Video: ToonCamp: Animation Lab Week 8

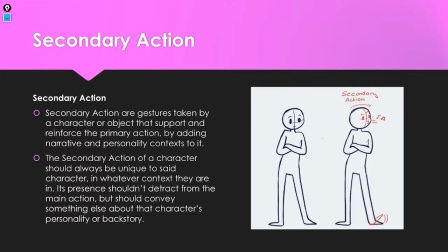Secondary action are gestures, and this is important to mention because it's not difficult to get secondary action confused with overlapping action, because the two are very similar.
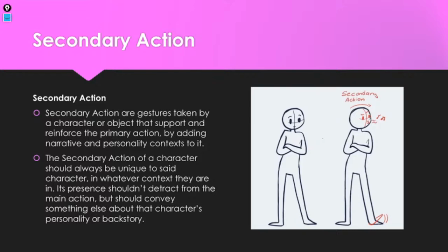Secondary action are gestures that a character does, or object, that support and reinforce the primary action. So the best way to understand this is
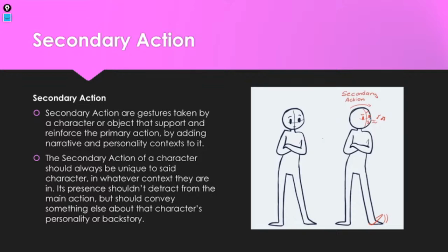imagine that you're describing a clip to someone, okay? And this is where I want to bring back
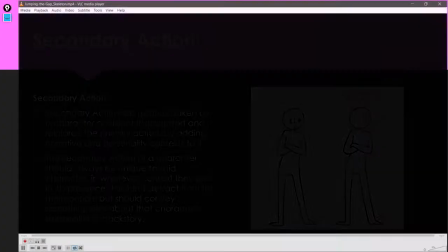jumping the gap here.
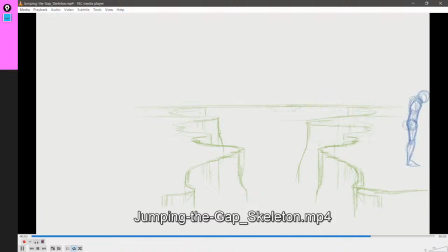So this is pretty simply an animation of someone running and jumping over a gap. But as Mesh mentioned,
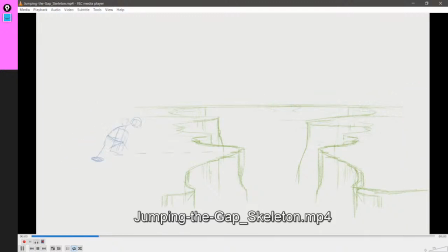it also has the little bonus of there's the person when they're jumping is flailing their arms around. So what's happening there is that the main motion is the jumping over the gap.
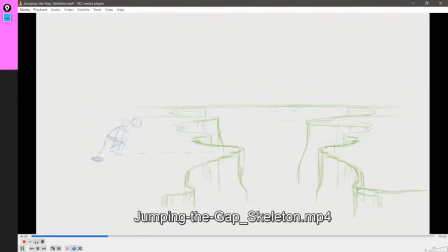The secondary motion here is the flailing of the arms. It's a very intentional movement by the character, or in this case maybe instinctual, but it's very in character
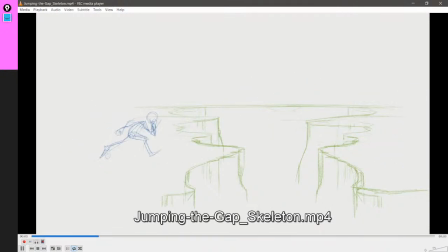to them, which means that if this person were subjected to many situations like this is how they would act. This is characterization in motion.
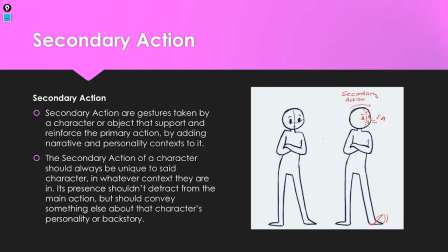So yes, it's a gesture that's taken by the character that reinforces the primary action, doesn't take it over. So when you're looking at the flailing of the arms, you're not thinking, oh, that's a character flailing the arms. You're still thinking, that's a character jumping over a gap. The flailing of the arms is flavor.
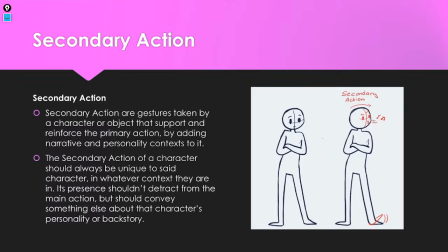It's characterization. And it adds to the narrative and personality contexts. Secondary action of a character should be unique to the character, as in it should be something that only they would do or something that they would do.
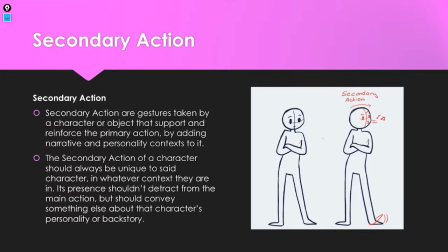It would never be something that they wouldn't do. And again, shouldn't detract from the main action, but should help convey something else about it, about the character. This is the key of secondary action.
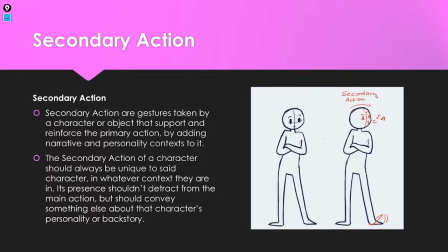And the difference from overlapping action is that overlapping action always exists as a consequence of the primary action. So when we look at
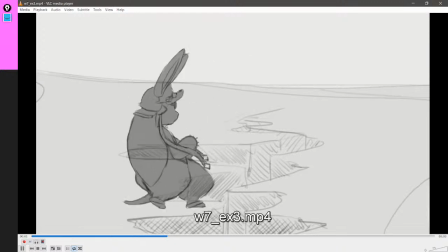when we look at this and we look at the tail and we look at the ears and we look at like the little
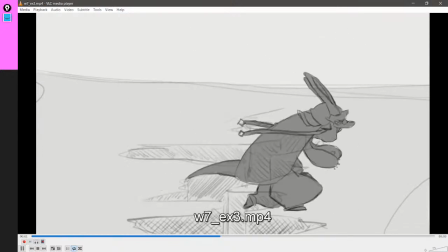dangly bits, all of those are overlapping action.
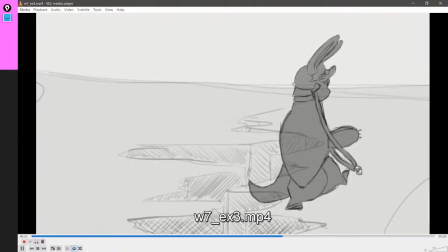They are always a result of the primary action. They are a thing that happens because the primary action is happening.
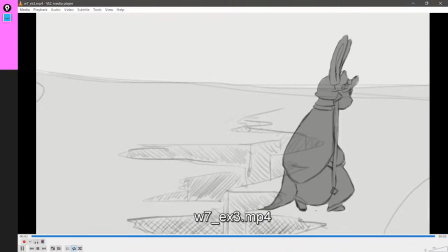The ears as well. none of it is necessarily an intended movement by the character. On the other hand, when the character puts their hands forward,
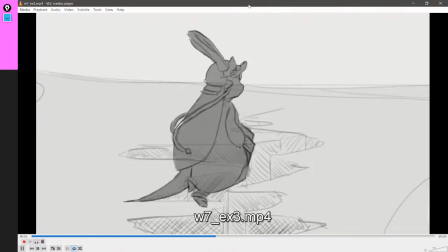or when a Vintage's character flails their arms around, that is characterization.
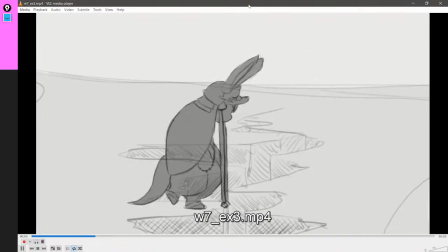That is what the character would do in that particular situation.
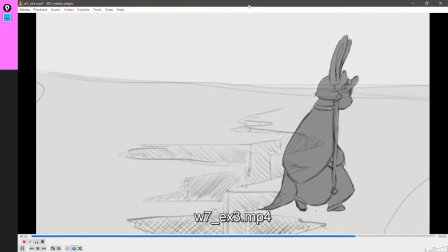It's not dependent on the main action, but it reinforces and recontextualizes it.
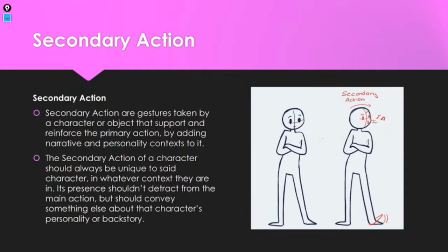Someone who would do the jump that... wait, there it is.
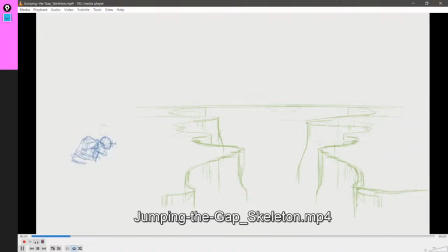Someone that would do this jump and wouldn't flail their arms around is a different person from a person that would do this jump and flail their arms around.